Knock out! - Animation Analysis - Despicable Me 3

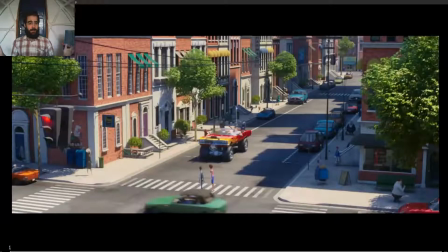Hi everyone, welcome back to Canimando. Today I'm analyzing the film trailer of Despicable Me 3. So I hope you like it, I hope you learn a lot, and let's go into it.
Get down, turn around, show me what you got, you a pow pow.
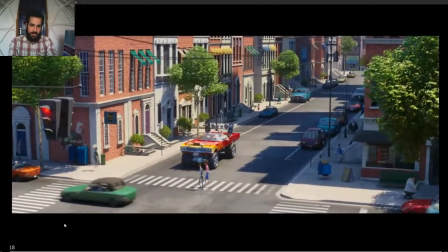The first thing you can notice is, so the scene starts, the point of attention is in this car,
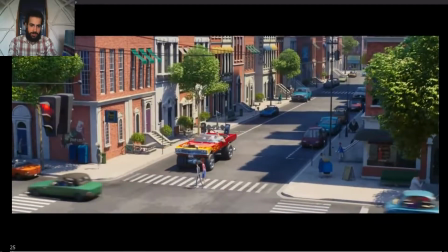and you can see how the car arrives, and when it bounces, the two people that were walking the crossroad,
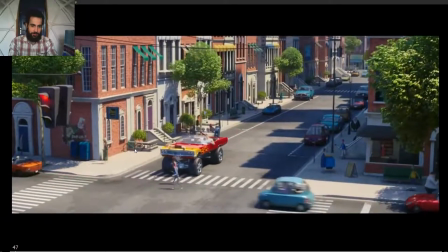you see how they get scared. It's not like they start running and that's it. They just animated how they got scared, like they started to run and they saw that nothing was happening and they just kept walking. But you can see the moment where they get scared, and it's not like both at the same time.
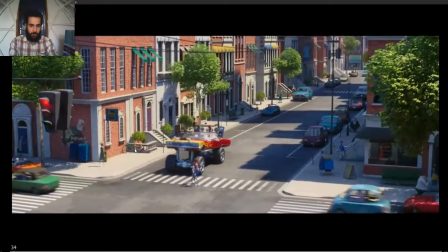First the one on pink and then the other one. So you can see how it feels natural, because it feels like these two people are alive,
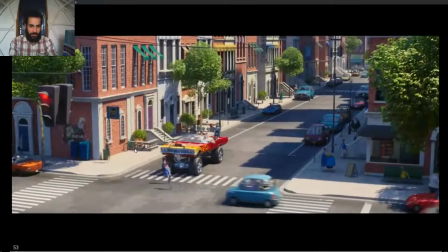and then they kept walking out.
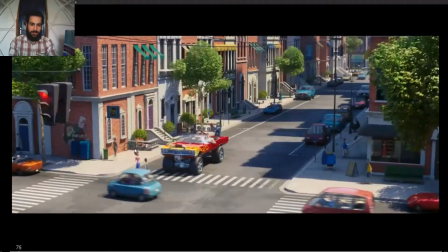And so from the beginning we can perceive that this guy is not really a nice guy, so we can have that kind of feeling from the get-go.
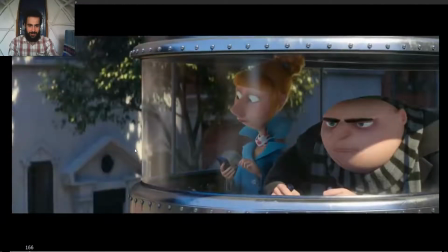So when this happens, so we think, oh, this guy is a touchback.
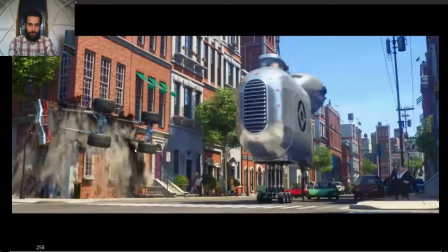So, boom! We like that.
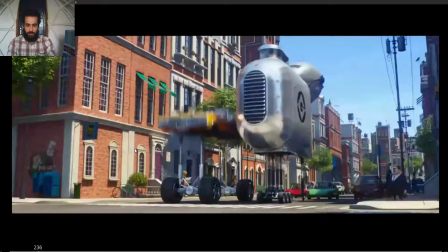So let's see the anticipation. See how the anticipation is. See this car, if we can call it car.
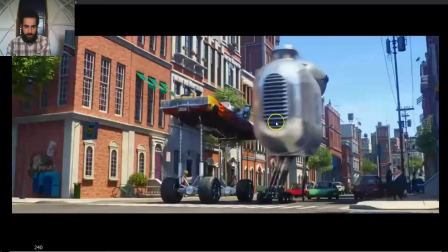So see how the front tips down, then anticipation, then rises up again, and then the hit.
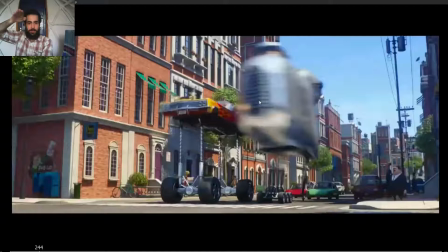So it's not just like moving rigid and that's it. But we can see, even if it's a car, just like how it dips down and then
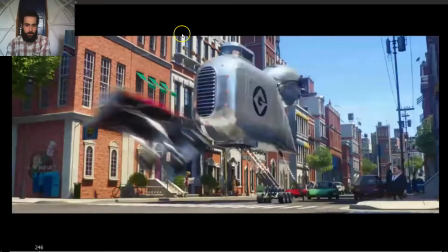rotates up again, and boom, boom.
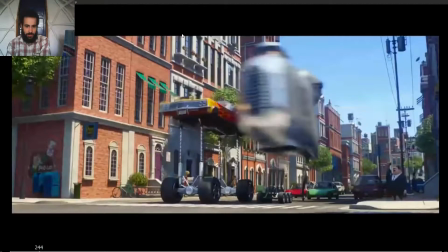Look at the frame of hit, how the spacing gets bigger.
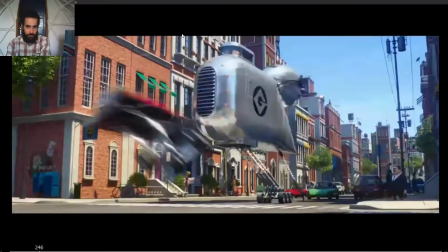So boom, from one frame to the other one, boom, big spacing, boom.
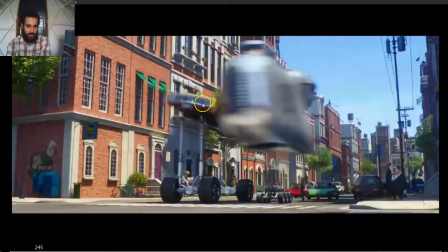And see how I just noticed how in this frame, in the frame of contact, how they made so that this car started rotating in the opposite direction, which I don't understand.
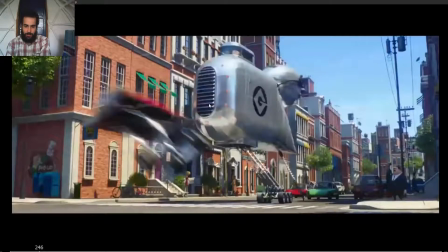I'm not sure why they did it.
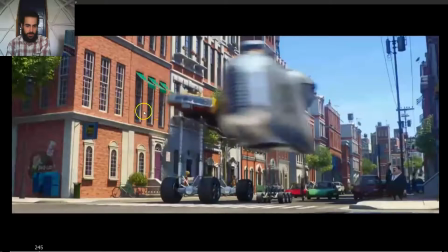I guess it's because in this frame the car moves a lot, so maybe they wanted to make so the car started moving,
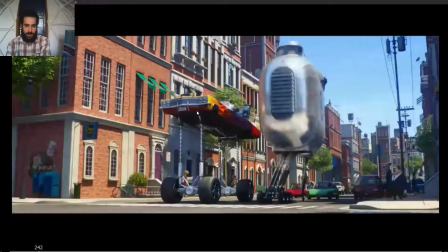so there was more movement in the car just before the impact, so it didn't feel like a pop.
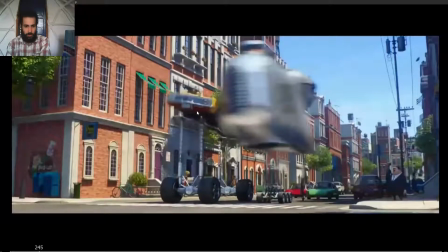But I'm not really sure. I could be completely wrong. So yeah, look at that.
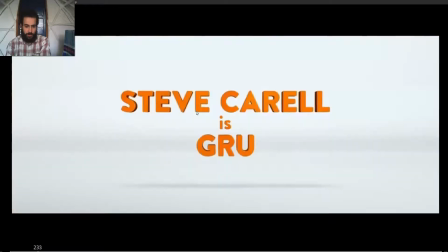It feels great. So I guess it's well done.
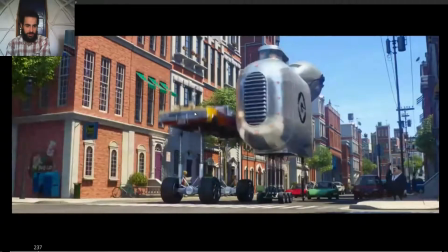Maybe also because they wanted the rotation, so rotates in the opposite direction,
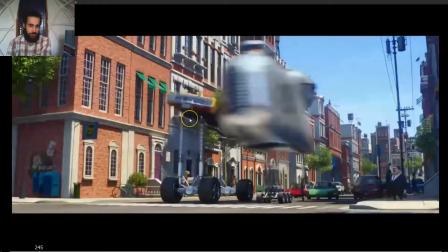and then so that this rotation feels more powerful.
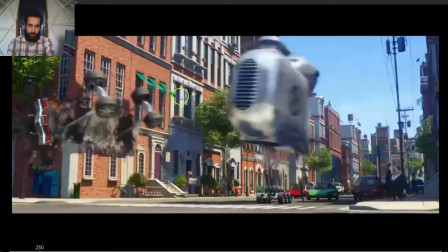I'm not sure, but anyways, great animation. And see how the car settles.
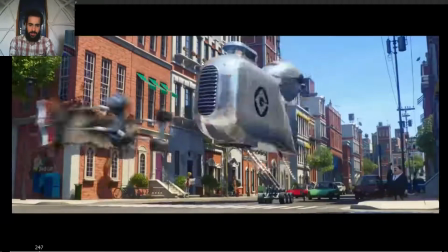So it's not just like hitting the car and that's it, but we can see how
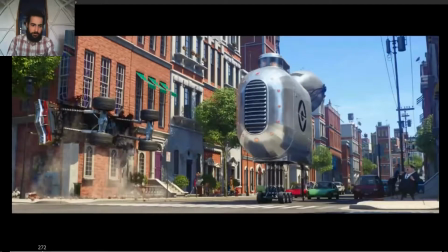how everything moves on arcs and settles. And here, great.
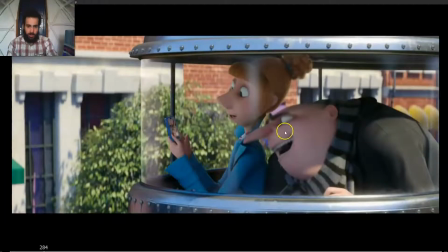Look at the first pose. Look how Gru is leaning forward, but we can see the silhouette. The silhouette is really clean, even though the nose is over her. Like, they pose them in a way so that we can clearly see one silhouette apart from the other silhouette,
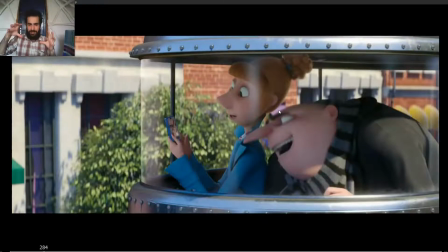and even though the nose is in front of her, but the main silhouette we can see clearly. There is nothing in front of the other one. The silhouette is clean. They are not touching each other.
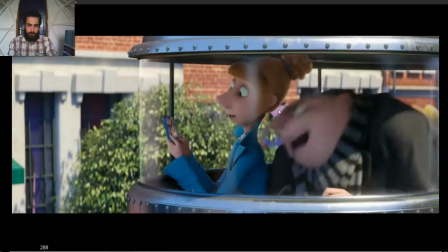So from the first frame we can clearly see the silhouettes. And see how the head dips down, and comes up again.
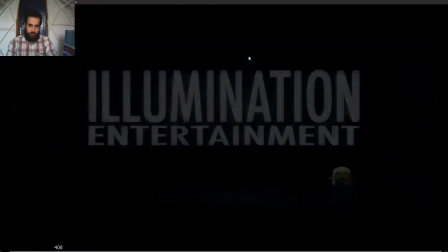Illumination!
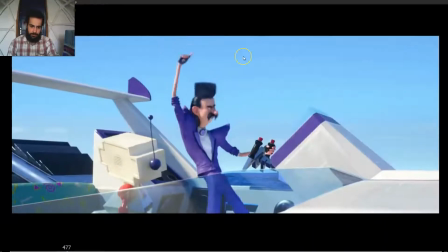Heist music!
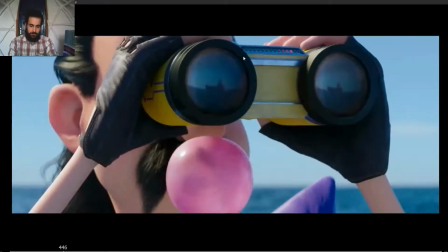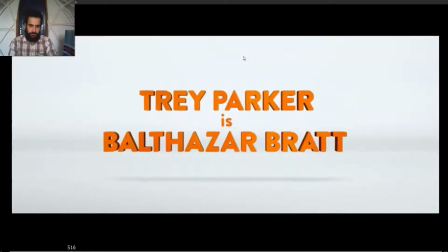Heist music!
This one, I love it as well.
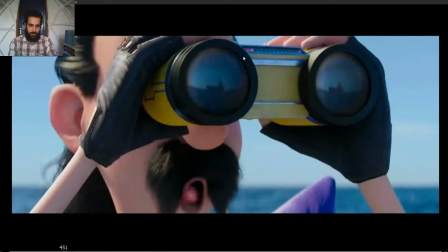Okay, so see how as he
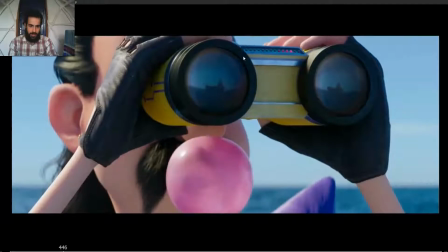pops the pop, see how the nose pops the gum, feels like, and you can see how the gum stays stuck a little bit on the nose, on the tip of the nose,
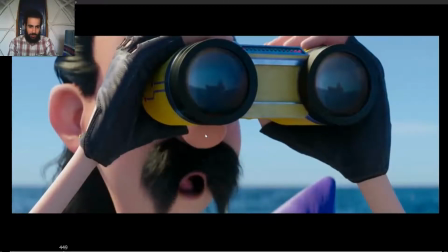just for one frame. Pop.
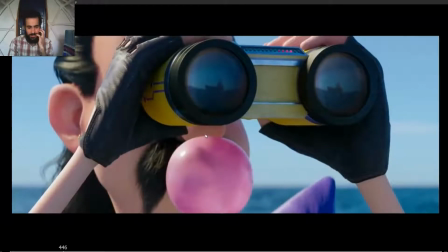But you can see how the cheeks, how they are inflated, and as the gum pops, how they go back to normal,
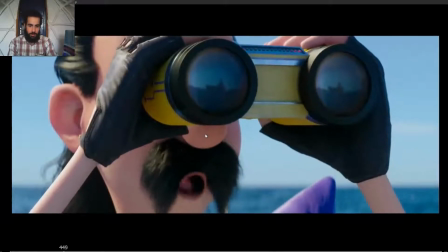and see how the mouth moves on an arc. So it goes left and down, down and right, up and left.
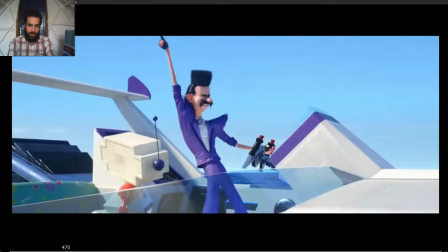And Heinz music.
Love this silhouette. Love this line of action. Look how the line of action flows from leg. Look at this straight arm, but look at the line of action flowing from the arm, torso, and the other leg.
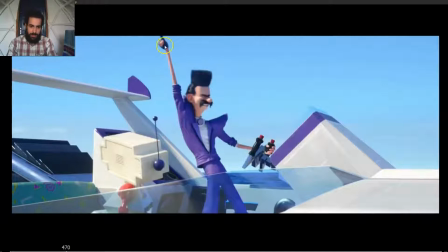Look how the line of action flows from this arm to this arm. There's a nice curve line of action from arm to arm. See how it all flows very nicely.
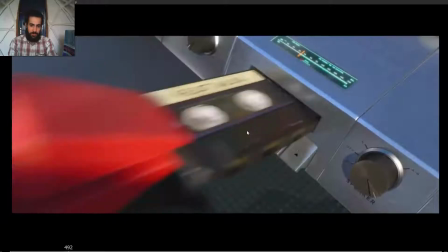Ice music.
Also, I wanted to point out, notice how the robot puts the music,
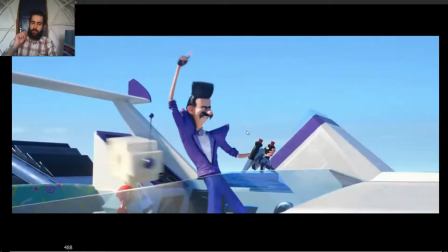and it's not like a simple shot, the robot puts the music on and that's it. But you can see how it struggles a little bit. So it feels more natural, it feels more credible, realistic.
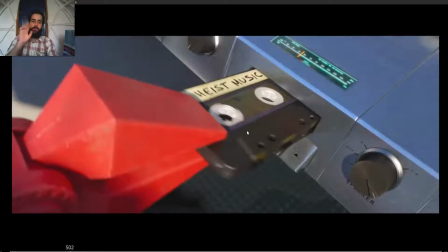Because even though in reality, we could perfectly do it at once, just one time and that's it.
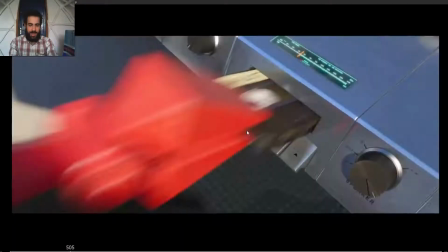But the fact that it struggles a little bit adds that extra touch of credibility, because we see,
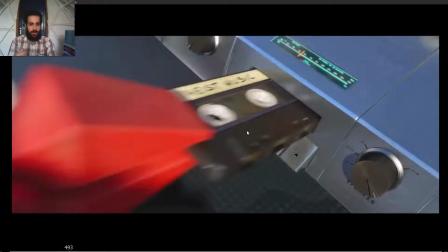the character is interacting for real with the environment. It's not like everything was pre-planned and all the actions were already thought out, but everything is happening in that very moment.
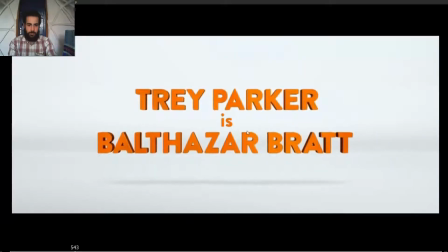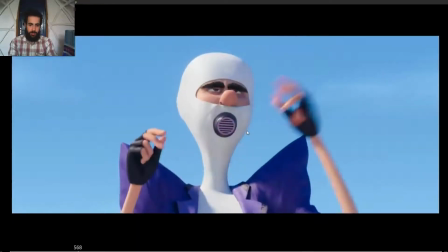Love how when he
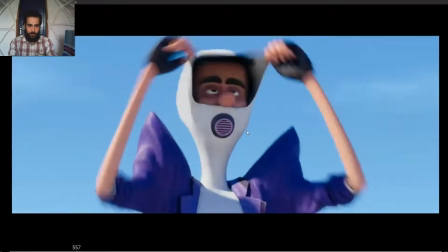lets go the suit, boom, see how the
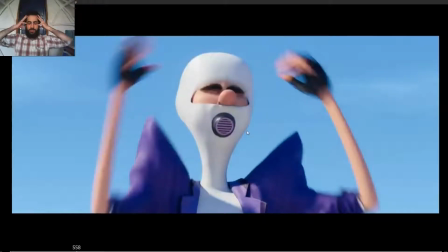back of the face just inflates a little bit, so it feels like the energy is gone from the front to the back, so the back squashes a little bit, and then as the impact is gone, so the back goes forward again and up again.
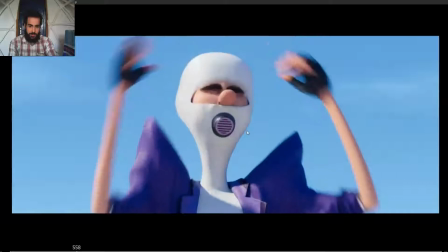So you can see how the energy makes everything move back, then this readjusts, and we can see how the face goes forwards and up again.
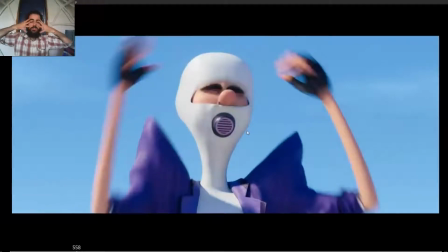So this moves the face down, just all the squashiness goes back and down, and then boom, up again. So it's very, very subtle, but we can feel it, how the eyebrows as well, how they move down, and then as the energy ends,
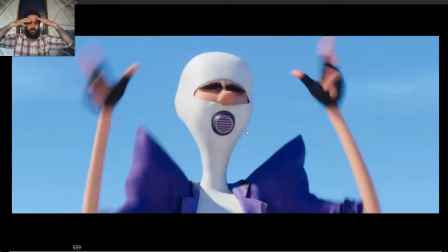they settle back up again.
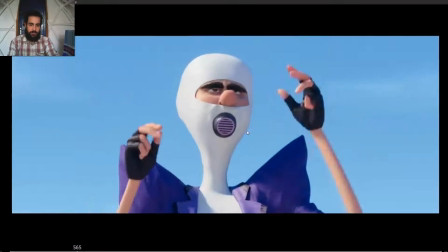See, it's very, very subtle, but you can see how it adds a lot.
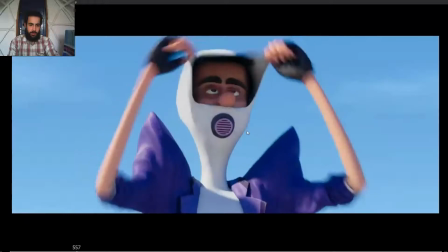Even the nose, look at the nose, boom, boom.
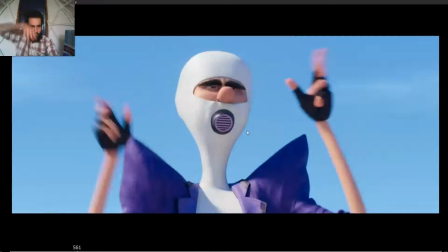See how boom, how it feels the impact.
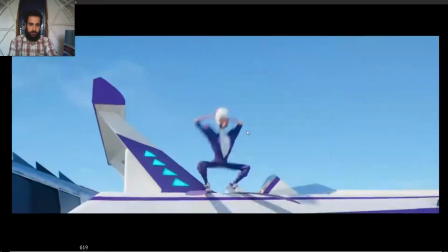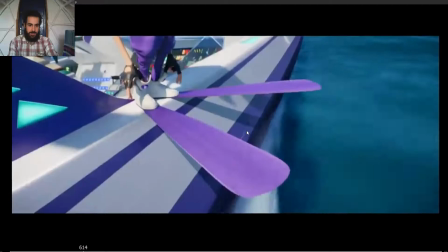Love this. I just wanted to point out, many times when I see animators animate, look at this silhouette.
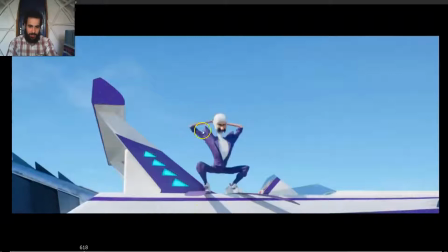This is really, really nice and clean silhouette.